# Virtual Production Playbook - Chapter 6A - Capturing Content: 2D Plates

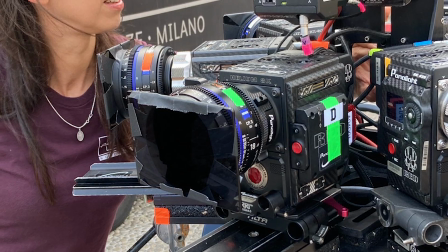[4:20]
Don't skip this step or you could end up with frame mismatches between systems and
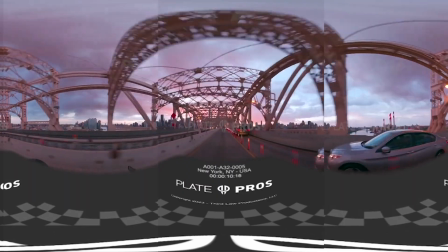[4:25]
then the VFX team will have to stitch the images across multiple planes of view.
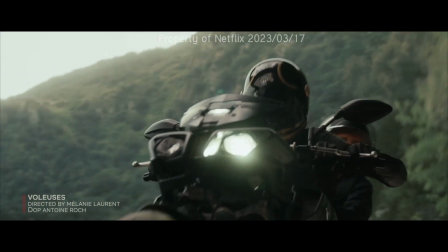[4:30]
Don't burden your VFX teams with extra work. Be a team player and get it right in-camera as much as possible.
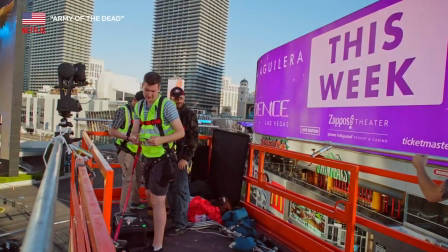[4:38]
When positioning your cameras be mindful of the perspective.
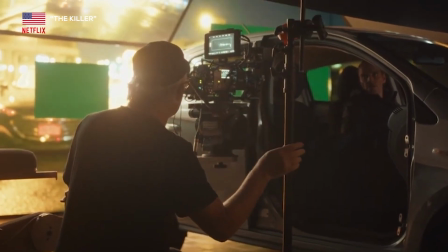[4:42]
Mismatched perspectives will not only cause headaches for everyone on set but for the viewers at home as well.
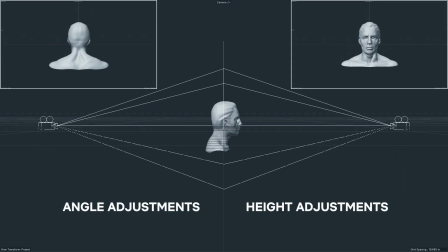[4:48]
Improper perspective and angles can also be very challenging for VFX teams to correct, so run through your checklist.
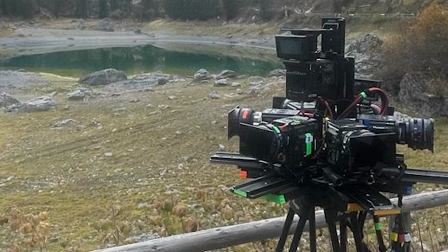[4:56]
How are the cameras angled? How high or low to the ground are they positioned?
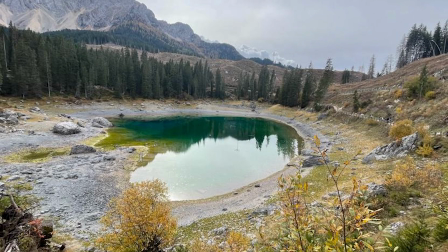[5:01]
Will the perspective of your plates be in conflict with the creative intent of the DP?
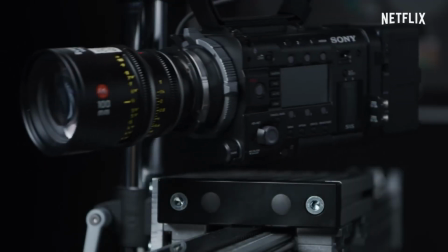[5:06]
You've got to think about it from every angle. Your choice of lenses is very important, as this also affects the perspective.
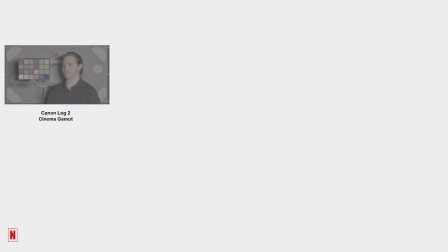[5:13]
No lens is perfect, and if they were, that would probably make the world a pretty boring place, wouldn't it?
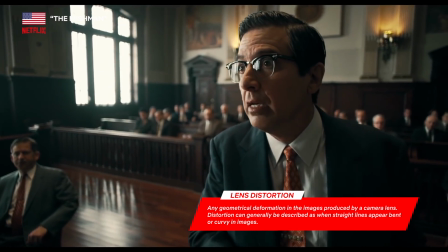[5:19]
Every lens on the market exhibits some level of distortion. Your DP may even prefer lenses with distinct distortion characteristics.
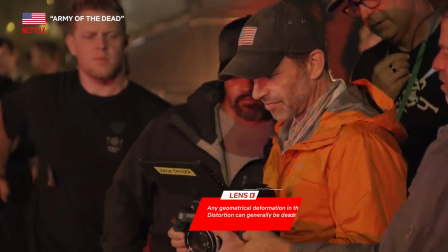[5:27]
It's all about selecting the right tool for the job.
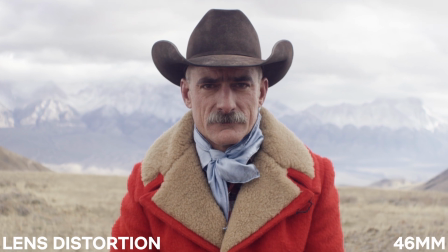[5:35]
Keep in mind that longer focal length lenses tend to show less distortion characteristics versus wider focal lengths.
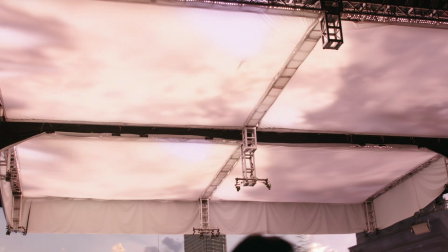[5:42]
When shooting plates for a volume, don't forget the LED panel is a light source to be captured in camera, not a display to be viewed with the human eye.
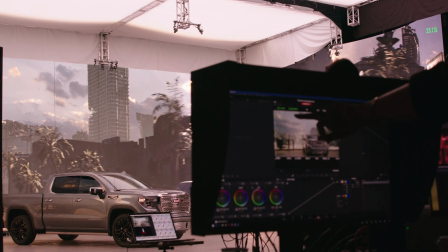[5:50]
Always preview the output as captured by the camera, not how the panels appear on set to your eye.
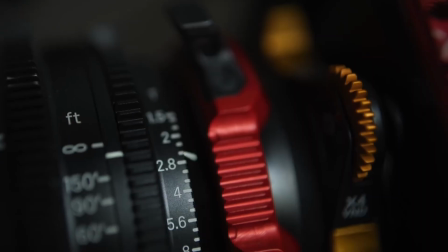[5:56]
Exposure is important no matter what you're shooting, but when capturing plates for virtual production it's even more important to avoid under and over exposure,
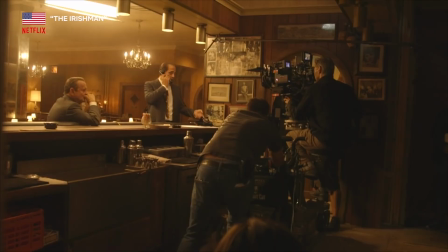[6:05]
as these attributes will be burned in when displayed on the LED wall. Since we're shooting motion pictures, motion is naturally going to be a key consideration.
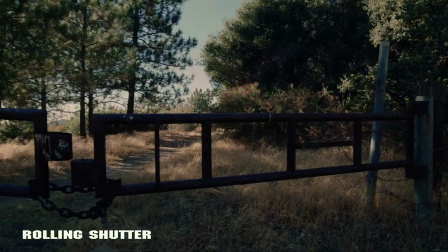[6:13]
Make sure you're avoiding rolling shutter effects, motion artifacts, and judder that can destroy the illusion.
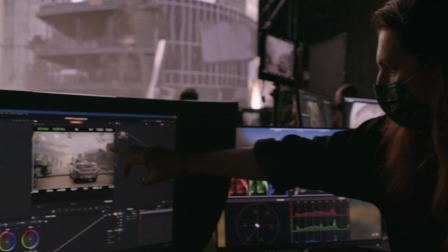[6:19]
Image stabilization is vital when capturing plates. This is not the time to go for the handheld Jason Bourne-style camera work.
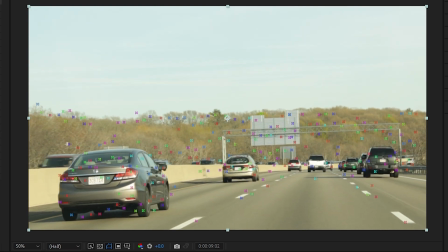[6:26]
Shaky footage may require heavy post-processing to stabilize. This is not only time-consuming and costly, but will also lower your captured resolution,
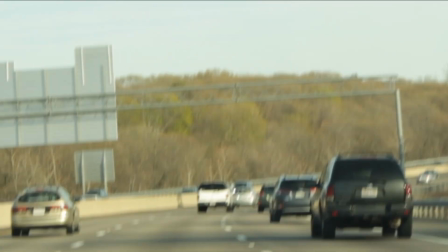[6:35]
since digital stabilization generally requires cropping in on the image. Depth of field can set your image apart, literally and figuratively.
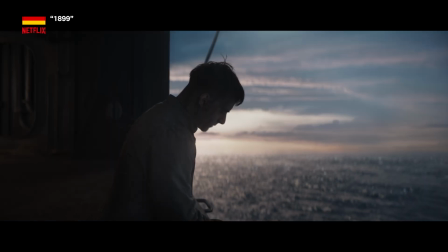[6:43]
For plates, focus fall-off needs to match the scene for it to be believable.
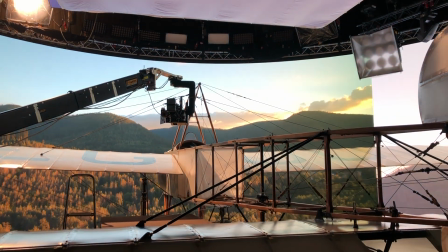[6:48]
In most scenarios, it's advisable to capture plates with a deep depth of field, which allows VFX teams to dial in blur characteristics as necessary.
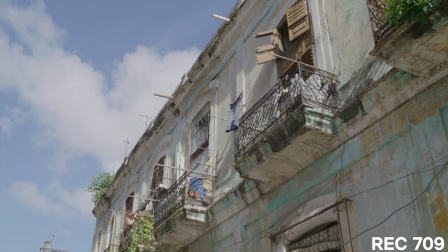[6:57]
During color correction, stay away from overly creative grades for content on the LED panels.
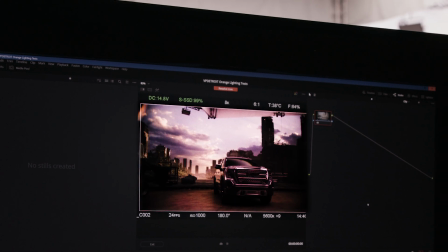[7:03]
Otherwise, you're effectively double-letting the content. Another key thing to consider is processing time.
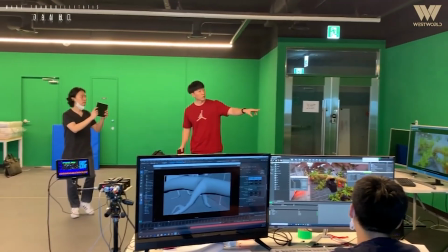[7:09]
Make sure your post-producer understands exactly what you're capturing so they can account for enough VFX editors to handle the workload.
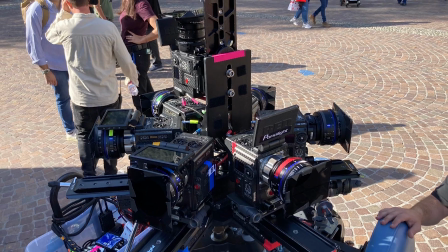[7:16]
With potentially multiple cameras filming all directions for minutes at a time, that's a lot of data to be processed,
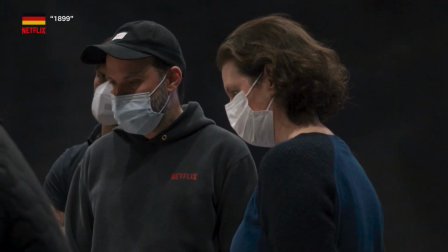[7:23]
selects to be made, and should be considered for both the budget and schedule.